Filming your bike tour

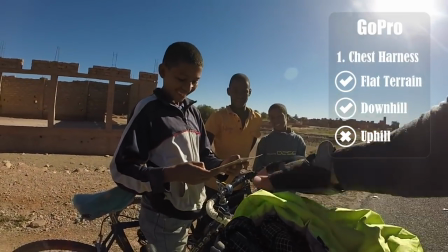246s
And you're able to really capture the moment, you know, of a conversation,
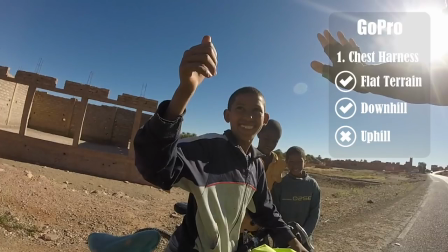250s
of an encounter you have on the road and what I also do and it can be can be heard in this footage is the fact that I try to capture the sound too so every time when I'm traveling I always
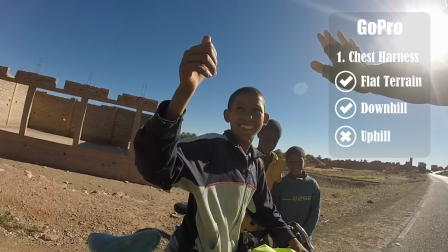263s
hold my second mobile phone in the pocket of my shirt and what I do I would just start a voice recording on my mobile phone and then I would save that and once I get back home and start editing the footage I would just combine the sound that I capture,
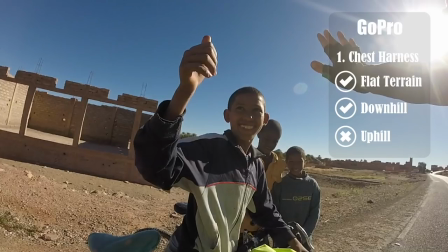281s
the music and these memorable encounters that I have with people and put them together. And they really make your videos so much more interesting than if they were just about the scenery that you encounter.
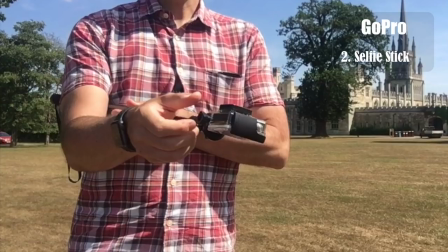295s
Next we talk of the selfie stick. This is the second option that we use when we're using our action camera. If you mount the camera like you see in the picture here, flat, you will not be able to take a good image of yourself.
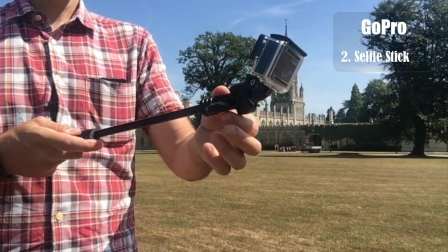308s
So what you need to do, you need to tilt it, as you can see from the next picture. A camera tilted anything between 30 and 45 degrees is ideal, because you will easily take footage of yourself while you're riding without including in the footage, you know, the selfie stick itself.
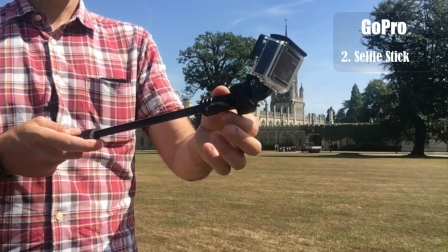327s
If you bend it a bit further, that will be included in the image. When I'm riding, as is clearly seen this image,
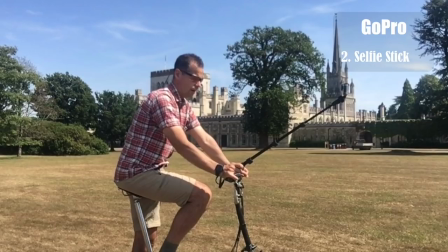333s
I just simply hold the selfie stick on my right hand and I lean my right hand on the
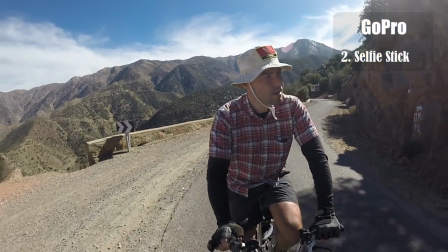338s
handlebar and this way I'm able to take some footage of myself riding.
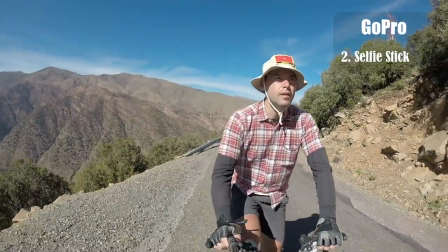344s
This kind of shot, because it's focused on yourself cycling, brings a kind of optical illusion of stability to the entire footage.
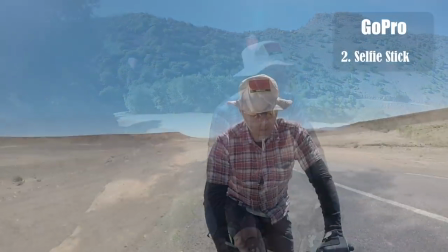353s
So even though you know you might be riding slow, the selfie stick might be moving in your hand or the road might be very uneven.
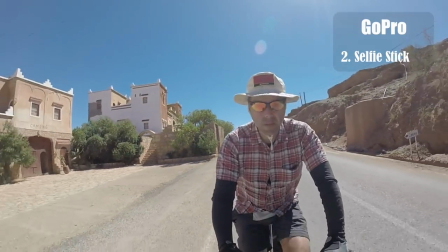361s
You're able to take footage with looks stable because the whole attention
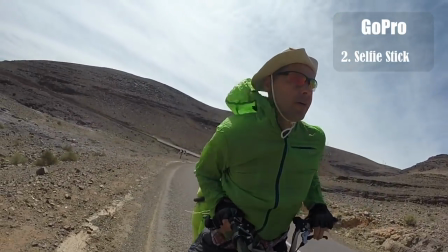366s
is focused on yourself and that will be fixed inside the viewpoint of the camera.
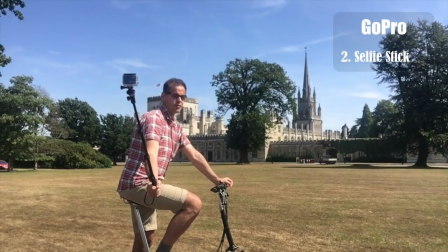372s
This can be used at the front or like in the picture you can see here, it can also be used on the side.
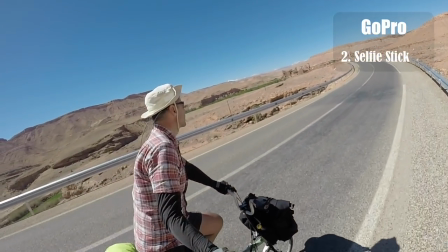379s
You do this every time you want to include the scenery to your side. and remember variety is the key in
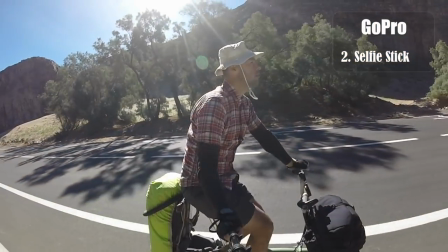385s
making your video interesting so again this is a further option to bring variety to your shots.
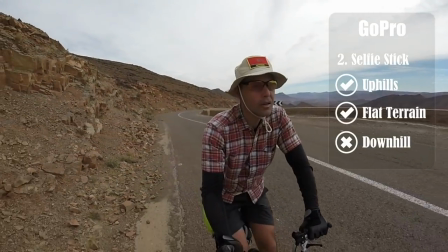392s
Finally to conclude the selfie stick is your best choice for uphill shots
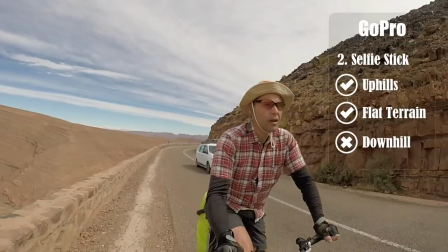397s
it's very good in flat terrain in all situations and it's never to
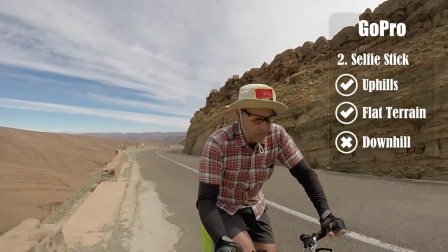402s
be used downhill because of the fact that you're holding it on your hand so
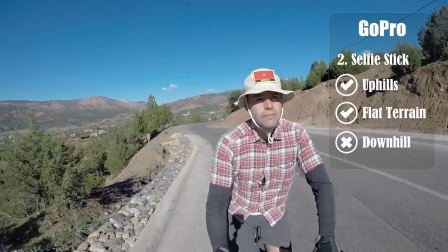407s
you will not be able to hold the handlebar as securely and that would
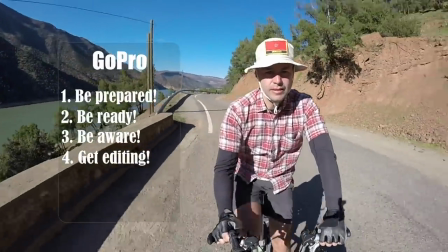411s
introduce a safety hazard. Okay, before we conclude this action camera section I would just like to go over a few points
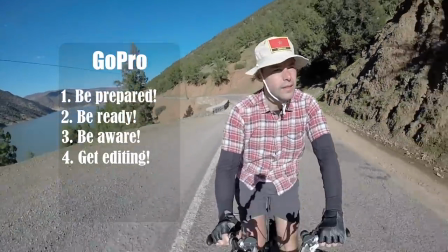420s
and which I think are crucial in order to be able to make the most of the tools you have.
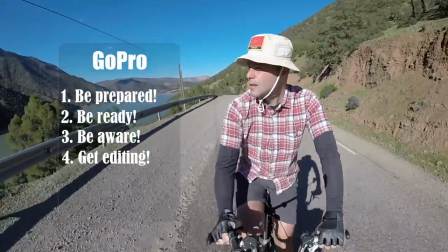427s
Number one I would definitely say be familiar with the equipment you use.
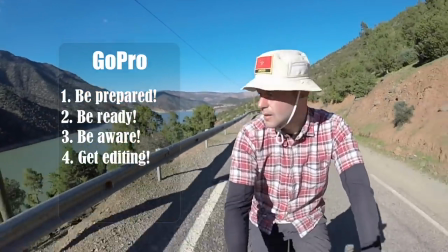433s
The more familiarity you have the more free you will be to be creative
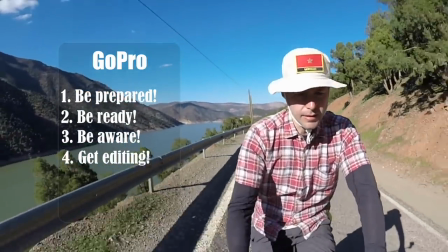439s
in your shots and to never lose time you know just figuring out how things work.
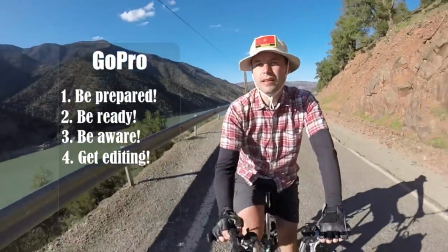445s
So this takes to the second point which is to be ready. I use the cameras according to the section of road that I'll be traveling on.
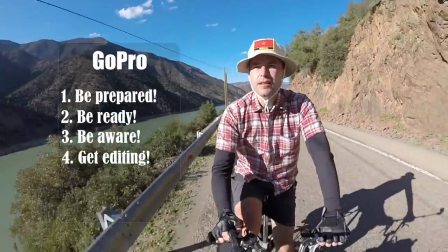452s
If I'm going uphill I know that I will need a selfie stick.
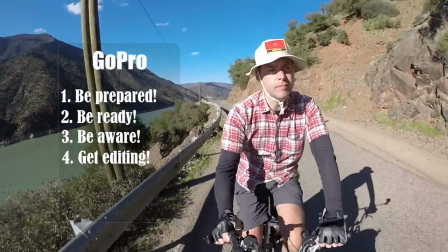455s
If I'm going downhill, if I'm going on the flat, I know that I most likely will use the chest harness.
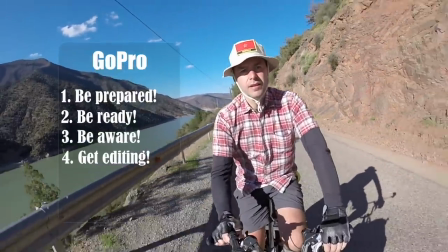462s
So what I will do each time I just change section I would prepare my cameras accordingly.
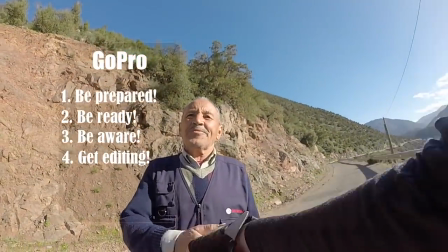469s
Another point which is worth covering is just be aware that you're filming.
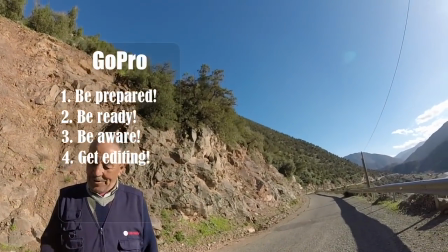476s
So every time you press the button on your GoPro camera just remind yourself that this is footage you're taking.
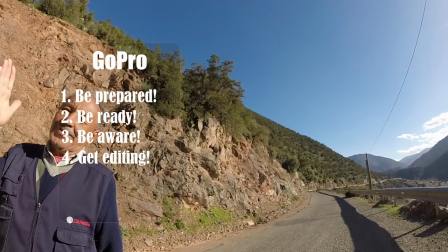483s
So try to be a bit more stable on the bike.